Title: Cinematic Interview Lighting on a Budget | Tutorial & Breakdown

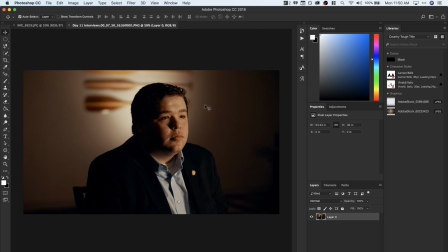So what I did was I just clamped it on lengthwise. and that way it sort of gave a nice skinny you know line it wasn't you know it almost looks like I was using a grid because the light the quasar science tubes are very soft and they fall off you know if I
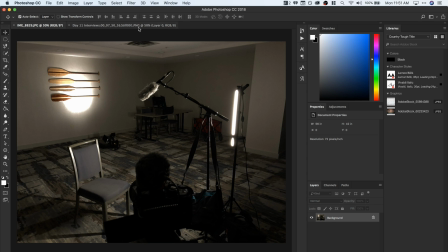had like lengthwise like if I had it horizontal like this obviously this lighting would look a lot different but because I did a vertical it made a little more dramatic and I moved this probably another 10 to 15 degrees to the subjects left so that it's you know this this portion of his
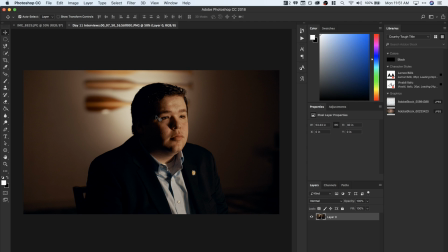face was in darkness so this is kind of shooting into shadow they can call it not as drastic and I sort of centered him I did put him a little bit slightly facing with less space I just wanted I think it looked a little more dramatic that way and a little more exciting
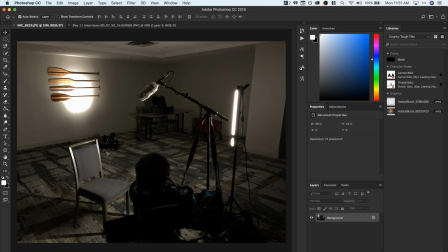and then all I did with the background I took my 120 T and I just propped it up facing right at that backdrop I'm pretty
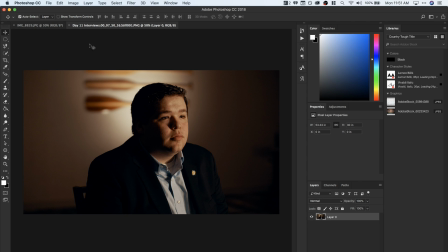sure it is at a hundred percent it might be like 80% but I wanted it to really highlight the back of his head so it kind of was like this nice you know fade to black on these edges of the frame and you know right behind his head is the brightest
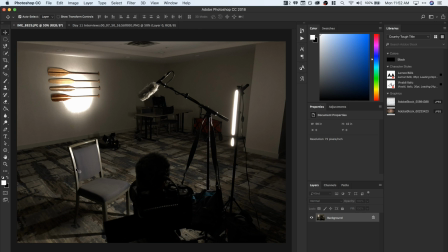spot so it kind of highlights him and again there's no fill here you know there's nothing no reflectors obviously as you can see it is just a quasar tube and an aperture 120t and the coolest thing about this is of course the aperture
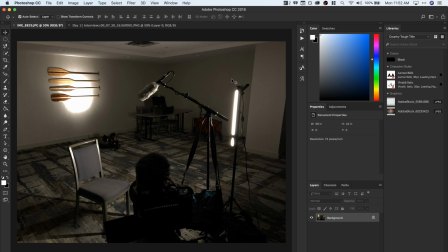light is $40 so I mean this is a $40 light that is the key and yes I did use an aperture 120T back here which that light is a lot more expensive but in reality this could have been really any light it was just the simple fact of this
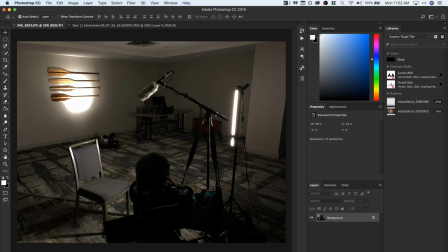stand was not going to be had uh you know tough enough to hold this if I wanted to bounce it plus I didn't have a grid or anything with me and I knew I wanted that dramatic look so I knew the quasar tube is going to be best as the key and this would have been the backlight but in reality you could use anything like a light panel um you know even a cheap led as long as it doesn't flicker i think
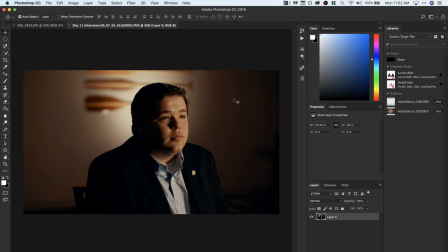would look perfectly fine and then this is the final image and i think it looks really good and what i i really didn't have to do a whole lot um most of it was in camera with the lighting i did add a ludify lut to this um it was one of the teal and orange ones just kind of warms the skin tones up slightly and sort of gives that
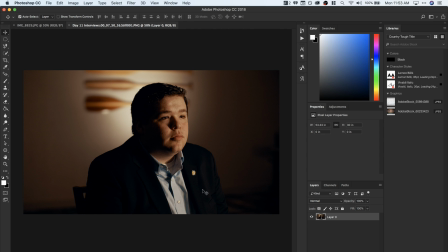nice um blue hue to these shadows especially in this jacket which was blue like a navy blue but that was a very simple grade I mean I really just touched it up and put the lot on to give it that sort of look but as you can see I think it's really important just to
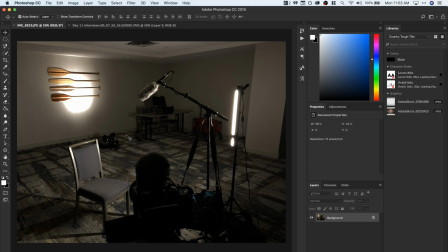notice that this is an incredibly cheap and easy way that you can do an awesome interview setup in a terrible
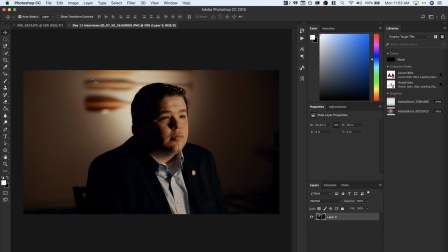looking hotel and even if these weren't back here I think this would still look totally fine like I said it does bring a little bit of visual interest And as you can see, I probably should have got that table out of the frame in the background. But it, you know, it really doesn't matter that much.
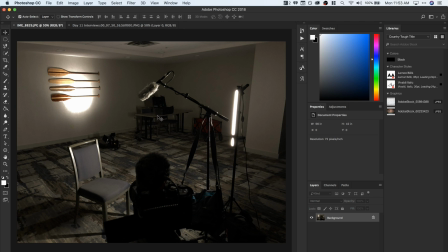Plus, some of these, this table was kind of weird to move. It was super heavy. So that one kind of had to stay. Thankfully, the other tables moved. But as you can see, I think it's just a really simple way to set up a great interview setup.
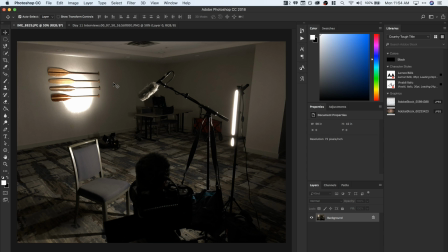You know, when you don't have much resources. And again, these are all very, very inexpensive lights, too. Any type of, like I said, the Quasar tubes, I totally recommend getting those. I mean, they're amazing. I'm honestly probably going to pick up probably another two-foot
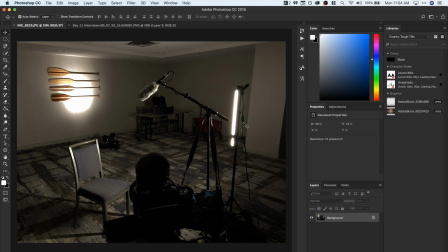tungsten and then maybe three or four daylight balanced ones. I like the two-foot version because the nice thing about these two-foot versions is they fit in a bag easily.